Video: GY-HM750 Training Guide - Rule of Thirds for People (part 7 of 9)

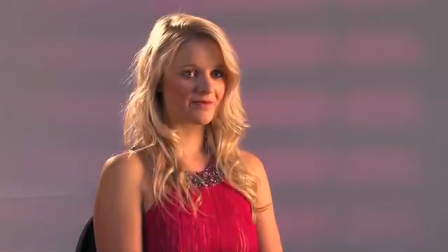During this shooting tip, I would just like to cover framing people whilst using the rule of thirds technique. Now, if you're not familiar with the rule of thirds technique, it really is quite simple. All you have to do is imagine two horizontal and two vertical lines drawn across the screen and down the screen in equal thirds,
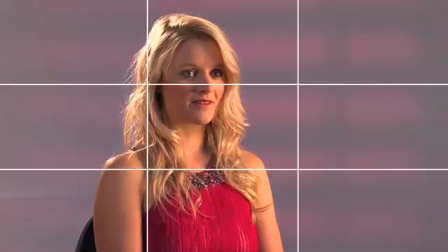something like this. When composing your shot, you can then use these imaginary lines to help you frame the subject. Here we've got the model so that her eyes are approximately 1/3 of the way down the screen,
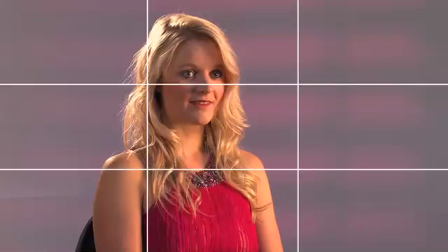and so that the left-hand third line is going through the side of her head, so there's a lot more looking room to the right-hand side of the frame.
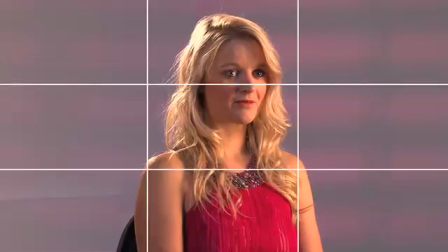If I pan the camera round to the left and place the subject in the center of the frame and temporarily remove our grid line, you can see that this shot is not quite as pleasing,
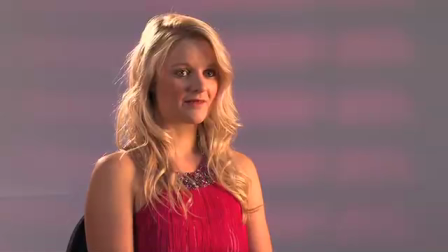whereas by panning the camera back round to the right and placing the subject's hairline down the left-hand grid line, we have a more pleasing shot as she has looking room. It's also very important to remember not to cut off your subject at natural joints, such as the elbow or wrist or knee, for example.
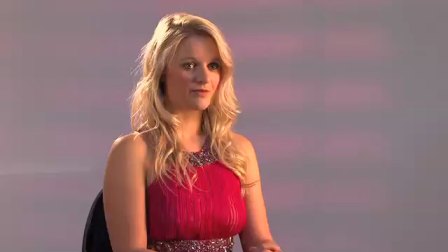Here I'm recomposing the shot and cropping off exactly through the middle of the elbow. This looks somewhat unpleasing and unnatural.
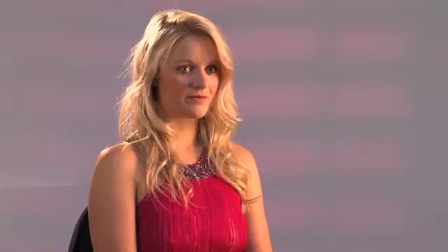By zooming in a little bit more and cropping halfway between the shoulder and the elbow, takes on a more pleasing and a more natural effect. It's also important to remember not to leave too much headroom.
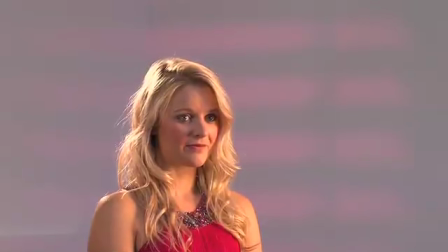Here, as I tilt the camera up and put the subject's eyes in the middle of the screen, you can see that this looks just plain odd with all that headroom,
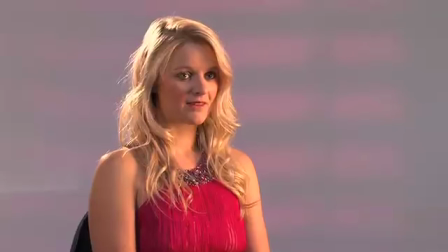but by recomposing and zooming in and cropping off again between the shoulder and elbow and having the head touching almost the top of the screen with her eye line approximately 1/3 of the way down the screen, takes on a very natural and pleasing effect in this kind of interview situation.